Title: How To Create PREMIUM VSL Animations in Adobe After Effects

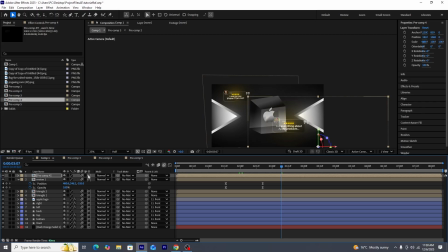743s
I'll be adjusting its anchor point as well as making it 3D and then adjust its rotation so it looks something like this.
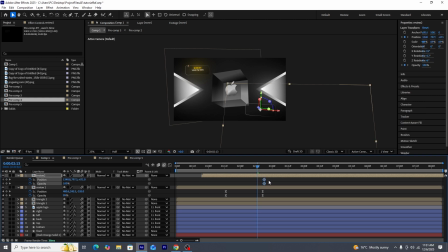748s
And similarly for the review 2 as well, we'll be creating a position as well as an opacity keyframe like we did for the review 1.
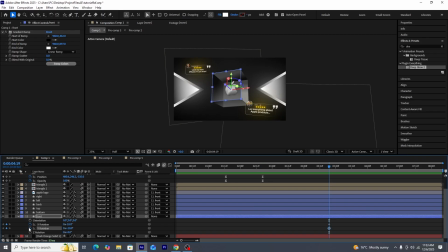754s
And in the end, this is how our scene will look like. Now we'll be looking to animate our cube and we'll be adding animation to its X and Y axis as well as position of the cube. And we'll be adding all these keyframes inside the front layer because all the other layers are parallel to it and the changes on them will be automatically done.
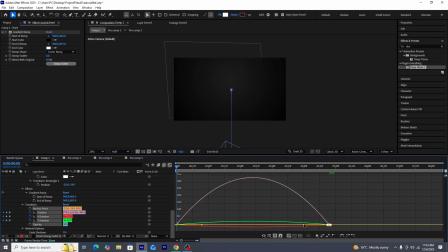767s
Once our keyframes are all made, we'll be selecting all the keyframes, pressing the F9 button and using the graph editor will be making them faster.
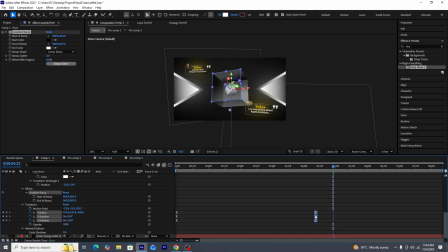774s
And this is currently how the cube animation looks like. We'll be adjusting the keyframes so that the animation is completed quickly.
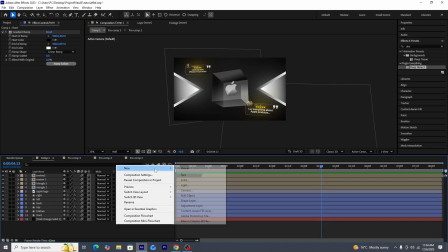779s
And this is how currently our scene looks like. After that, next we'll be creating a new camera layer as well as a new null layer.
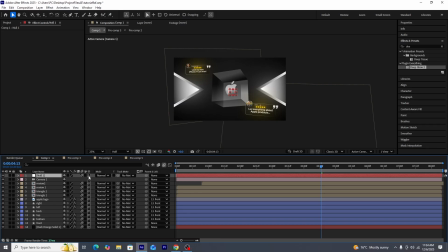784s
And we'll be parenting the camera to the null layer and then make the null layer to 3D.
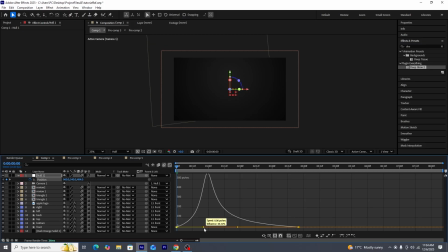788s
And then we'll be adding position keyframe to the null layer just like this, which you guys can see on the screen. The reason why we have done this is because it will add a zoom out effect right at the very start of the scene. I'll be adjusting the graph so that the main zoom out is actually done right at the point where the logo is being revealed.
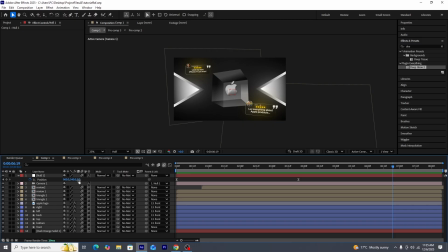801s
Now here to transition to the second part of the scene, we'll be decreasing the value of the Z axis so that the first scene goes way behind. We'll be increasing the size of our background layer so it covers the whole area. And now again you guys can see that the glow of the triangles are being cut out again.
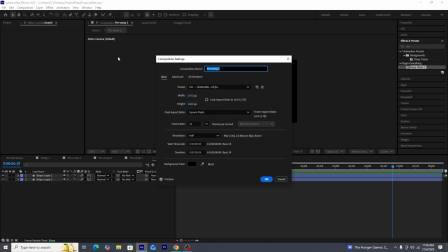813s
So now we'll be going to the triangle pre-composition, go to the composition settings and then increase the height and width of the composition.
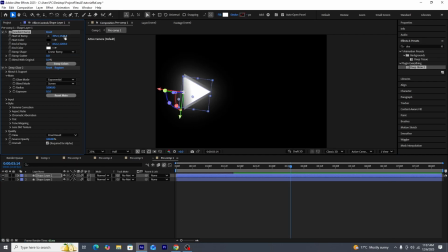819s
And I'll be making changes to the gradient a little bit as well. Currently the whole scene looks like this.
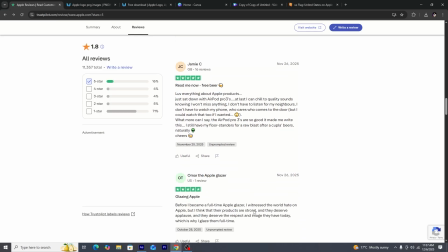823s
After that, what I'll be doing is actually getting screenshots from the Trustpilot itself, and I'll be looking to add them like you guys can see on the screen right now.
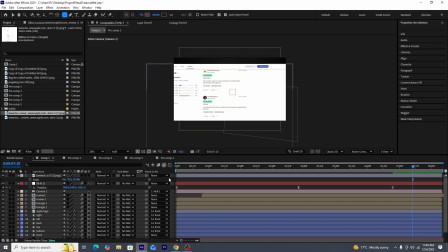829s
So first, because we want to create proper text boxes, we'll be using the rounded rectangle tool to create a rounded rectangle.
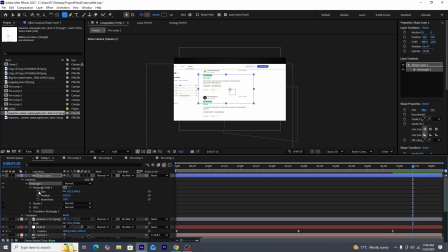835s
Once the shape layer is created, we'll be adjusting the roundness of the rounded rectangle to something like this.
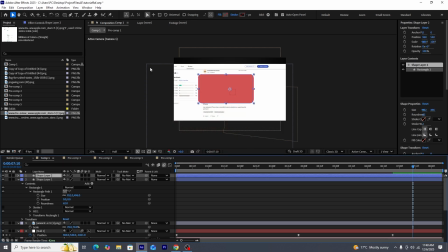839s
I'll be keeping its fill on and then I'll be creating another duplicate, but this time for it I'll be keeping its fill off and keep its stroke on.
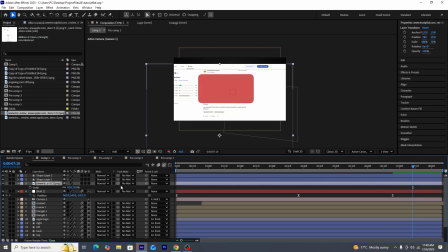846s
And then what I'll be doing is actually I'll be track matting our screenshot to shape layer 2, which is the shape layer which has the fill on,
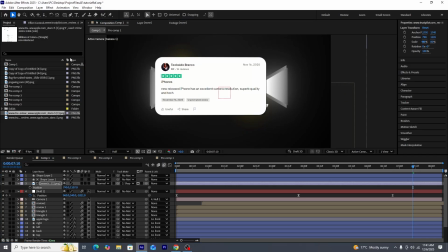851s
and then I'll be adjusting the screenshot so it fits perfectly inside the rounded rectangle. Once our screenshot is all set, we'll be selecting all the elements and then pre-composing it.
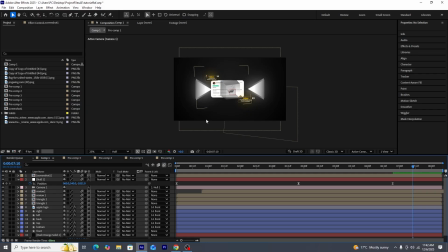860s
And once that is done, we'll be making the pre-composition 3D. And now you guys can see on the screen, the screenshot has gone exactly to the place where the previous elements are.
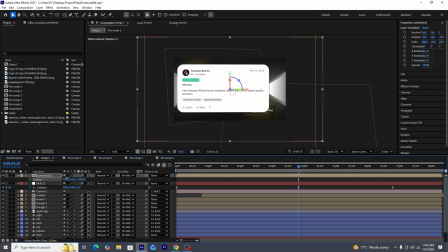868s
So for that, what we'll be doing is actually adjust the position of the screenshot. And our aim is to make the screenshot actually behind the camera, like you guys can see through the custom view.
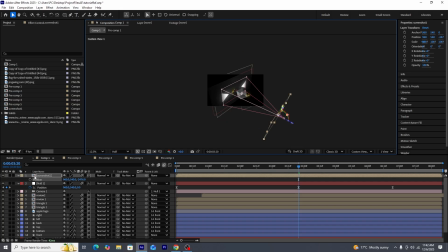875s
So as our screenshot now is behind the camera, it will be not visible at the start of the scene. And it will be only visible when the camera is actually positioned behind as well.
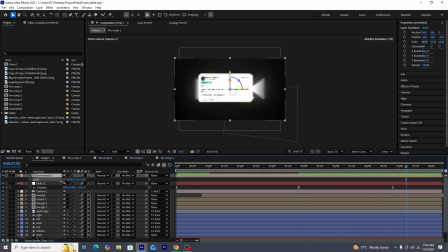883s
Now once that is done, I'll be adjusting the scale of the screenshot to something like this and adjust his position.
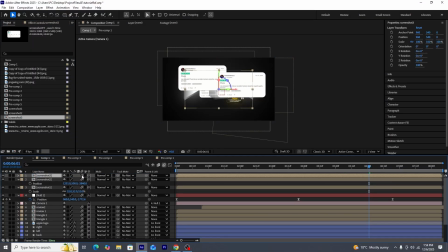888s
And then I'll be creating duplicates of screenshots inside the project so that we can make changes later on, and then add all the screenshots into our composition. And then I'll be making them 3D and then copying the position of the first screenshot as well as set their scale so that all other screenshots are positioned behind the camera as well.
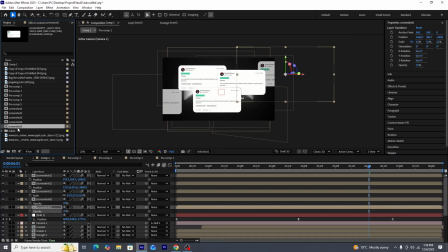903s
And now similarly, I'll be adding all the other screenshots, and I'll be lowering the opacity of the screenshots of the right and left side so that we can make their focus on the screen a lot less.
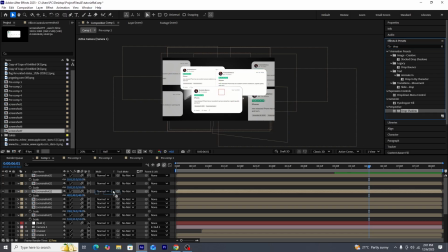911s
Once all the 7 screenshots are added, we'll be adding a drop shadow effect next.
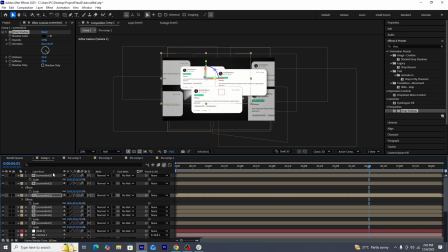914s
The first drop shadow will look something like this, and then we'll be copying that drop shadow effect and then adding it onto all our screenshots.
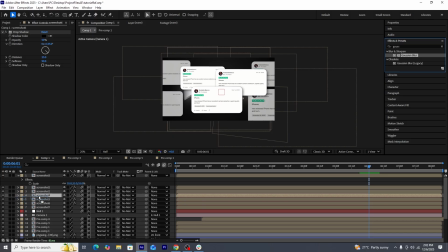920s
Now we'll be adding a Gaussian blur effect onto the screenshots which are onto the left as well as the right side so that we can make their focus even more less and get that camera type feel into our scene. And then I'll be copying the Gaussian blur effect into the 2 left side as well as the 2 right side screenshots.
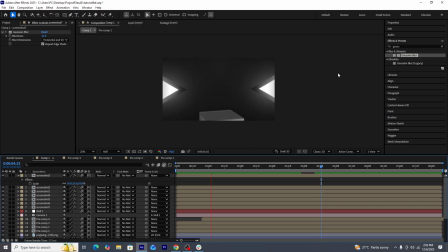935s
And this is how currently our complete composition looks like.
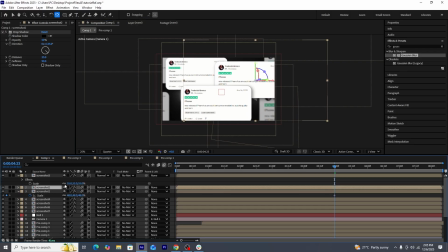940s
Now we'll be adding a scale up animation in the middle screenshots. So first I'll be adjusting their anchor points right in the middle and then create scale keyframes.
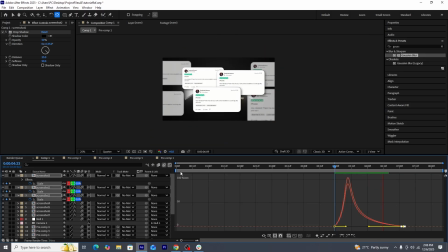948s
And once all the keyframes are created, we'll be selecting all the keyframes, pressing the F9 button, and then adjust the timing of the keyframes so the screenshots are popping one by one.
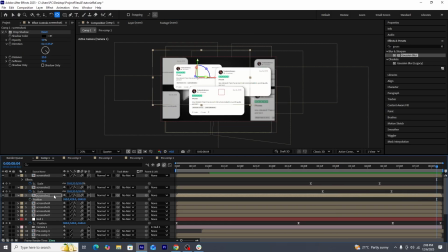956s
I'll be just adjusting the position of the first screenshot, and yeah, other than that, I feel like our animation is all set.
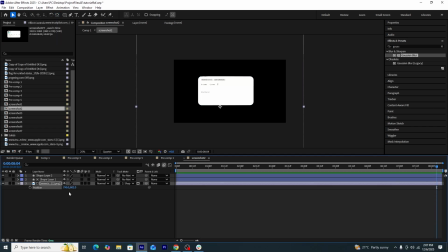961s
Now once our screenshots are all set and positioned perfectly, I'll be just changing the position of the screenshot so that all the 7 screenshots have different reviews.
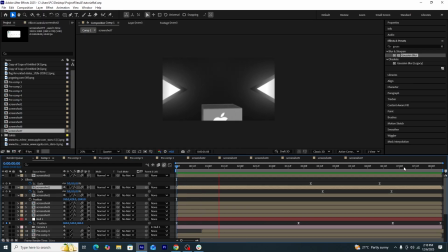968s
And in the end currently, this is how exactly our animation looks like.
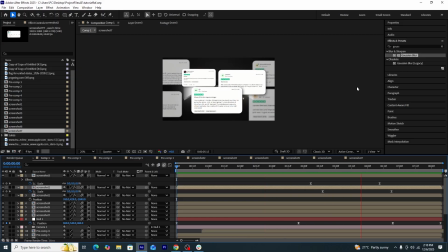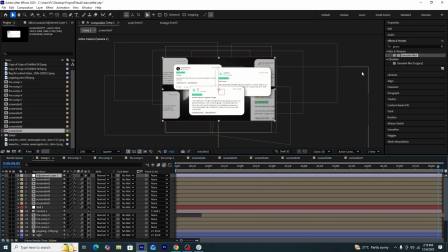977s
Now to add some final touches, first I'll be creating a new adjustment layer and then add a CC vignette effect onto it.
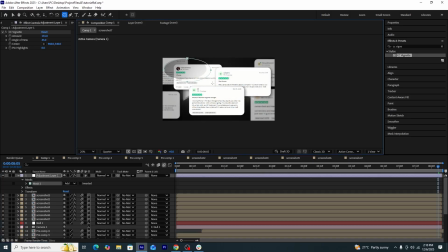983s
Once the layer is created, first I'll be selecting the layer, and then go to the ellipse tool and then create a mask on the adjustment layer.